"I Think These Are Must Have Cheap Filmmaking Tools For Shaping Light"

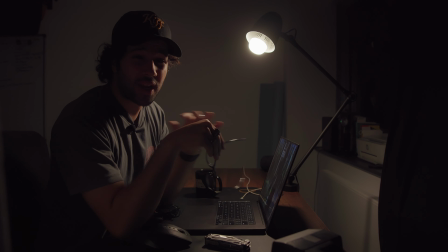(4:05)
The next tool is one of the easiest and cheapest tools that you can get to start modifying and manipulating your light right away. And that is a piece of foam core. So in this scene, I haven't set up any extra light. I've only got this bulb, which is acting as my key light.
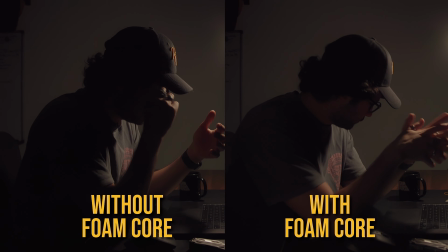(4:18)
Now, without the foam core, I end up with a very dark, contrasty image, and you can't tell what's going on the side of the frame. Now, because this light source spills light everywhere, I have my foam core just off camera, bouncing back some of that spill and filling in my shadow.
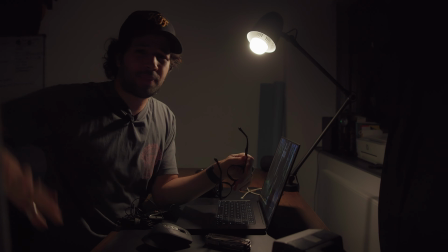(4:30)
But don't let the fact that this is just a white piece of styrofoam deceive you.
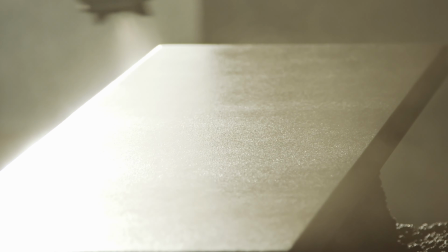(4:33)
It actually can be incredibly versatile if you're willing to put in some work. You can spray paint it black, and now you end up with a negative fill and a bounce card.
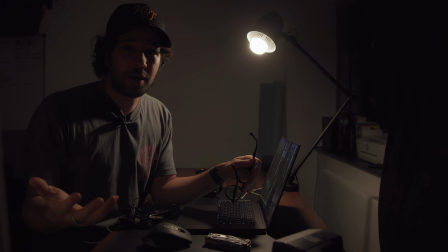(4:40)
You can wrap aluminum around it. Now you got a reflector and a bounce, but it can be an incredible foundation for creating a DIY lighting.
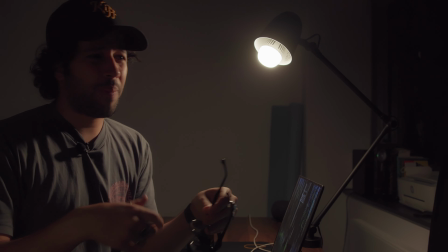(4:46)
And for the fact that you can get it super cheap at a hardware store or at a dollar store, or if you buy any package that has some sort of padding, chances are there's going to be styrofoam.
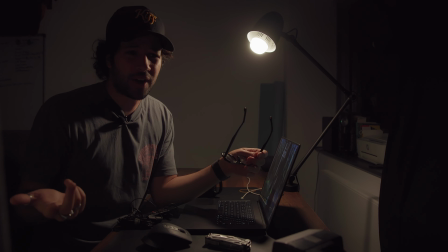(4:54)
You can just snag that. So now you're recycling and getting a lighting modifier. It's pretty damn awesome. and is why it's one of my top 5 tools. Now, with that being said, thanks so much for watching. If you enjoyed this video, don't forget to like, share, subscribe, you know, all that funky, funny stuff. Till then, I'll see you in the next one. Goodbye.